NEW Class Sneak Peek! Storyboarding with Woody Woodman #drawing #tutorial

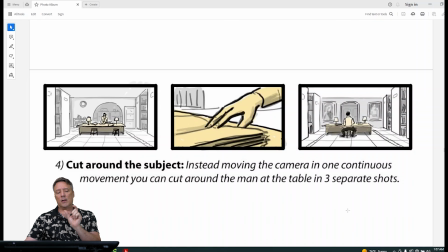So we're going from the wide front shot and then cutting around to the side on a close-up of the hand, turning the pages of the book he's reading, and then we get to the back.
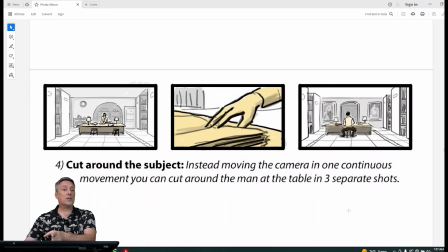So we're changing the shape, we're cutting away to something, but in this case, the camera, sometimes they call that step. You step from the front, step to the side. Last time we moved the camera in one continuous shot, but you can also step it by cutting around.
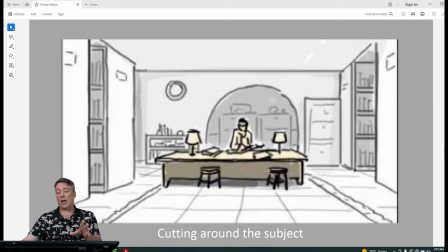Take a look. You're in your wide front shot, cutting on the hand, turning the page.
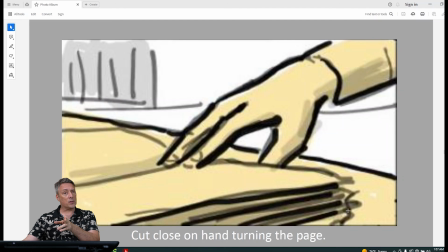We're on the side of the subject, and then we cut to the back.
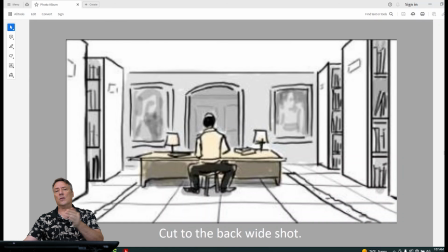It's a way of softening to cross the 180 in steps like that, okay?
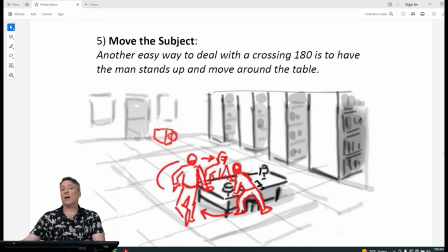We can move the subject. So this is a little different, but again, it's letting you think about the different ways we're using either the camera or moving the character itself, or we can, again, use different size shots and different angles. So this is another technique.
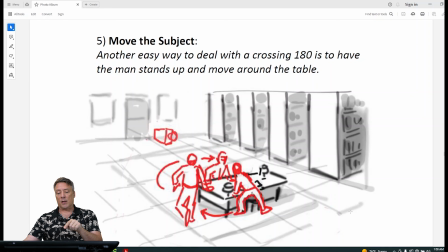Number 5, we're going to move the subject. You can see in my map, the character is going to be sitting down in one place, get up, walk around the table, and sit down.
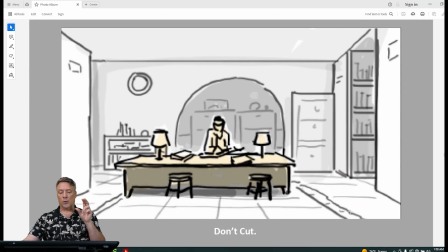So the character is actually moving. So if you look at the front composition, the character is just going to stand up. As he's reading, he walks around to the other side of the table, pulls up a stool, and sits down.
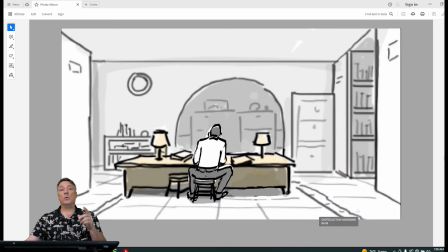So we haven't actually cut from front to back, But what we did is we had an option where the character got up and walked around. We just stayed in the camera stays in the same spot, but we can move the character, okay?
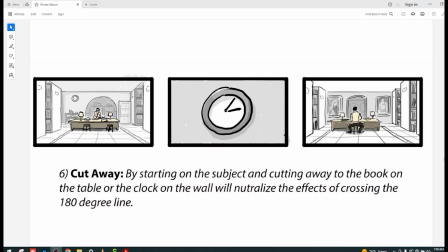Number 6, this is a cutaway. It's like before we were cutting in on the side shot of the man turning the pages. This is very similar, but you can cut away to some other place in the room, okay? So here we have the man in the front shot, and you can see in that wider shot,
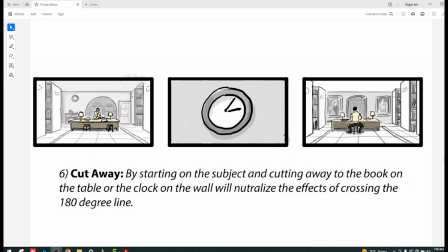you can see there is a clock on the wall, and you might cut in. Just to cut away, you're inserting a shot between the front and the back.
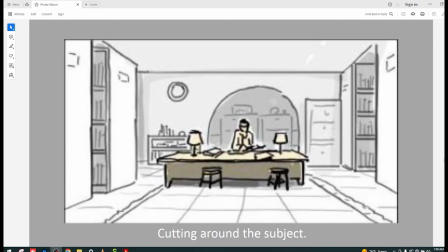Let's take a look. There's the wide establishing shot from the front. Cut to the clock on the wall.
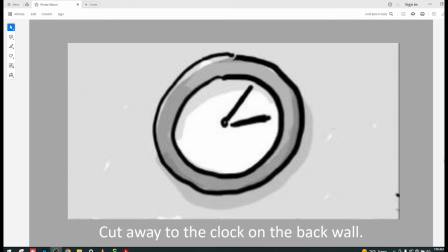Sometimes you can do a dissolve here where you're going to show the hands have changed. We do a time cut.
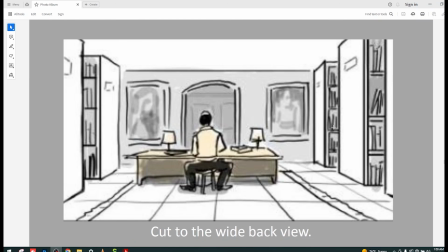You can do a transition like that on this cutaway. And then it's later, and now the camera is in the back position.
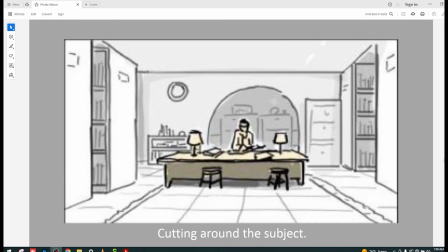We've cut away from the front to the clock to the back.
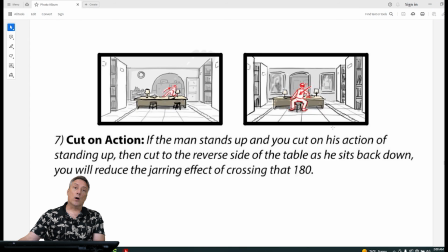Okay, so that's a technique. Number 7, to cut on action. So earlier, we saw that the character started to stand up. He was moving. So his action of standing up, and he walked around the table and sat down.
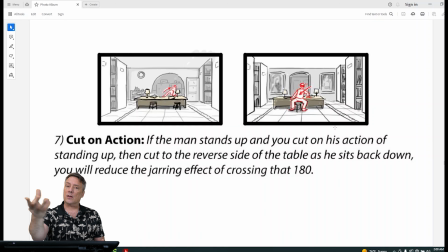Now, instead of watching the character do that entire movement, we can cut on that character's action. So if you look at the front shot, the character starts to move. The character starts to take an action of standing up, and then we cut to him on the other side sitting down.
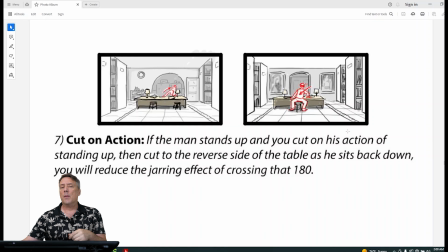It's a little different technique. You are editing, you are cutting, but you're going to soften the effect of the cut or the edit by adding the character's movement or the character's action.
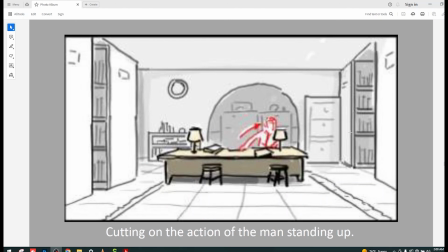So let's take a look. The character's sitting at the desk, they start to stand up, and then we cut to the back, and the character's now sitting down.
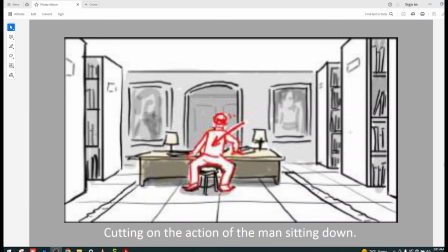That action of standing up and sitting down, that movement will soften the effect of that hard cut from front to back.
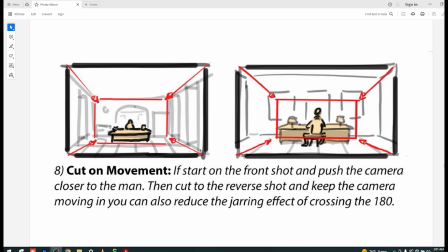That's a technique, cutting on action. Okay, so this one now, similar, but now we're using the camera. We're going to move the camera in on the wide shot. We're going to see or feel the camera slowly pushing in,
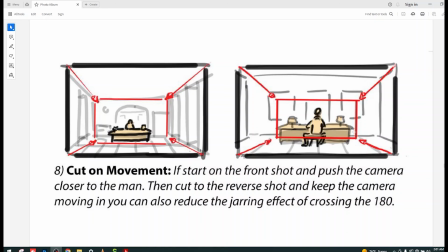and then on the cut to the back, the camera is continuing to move in.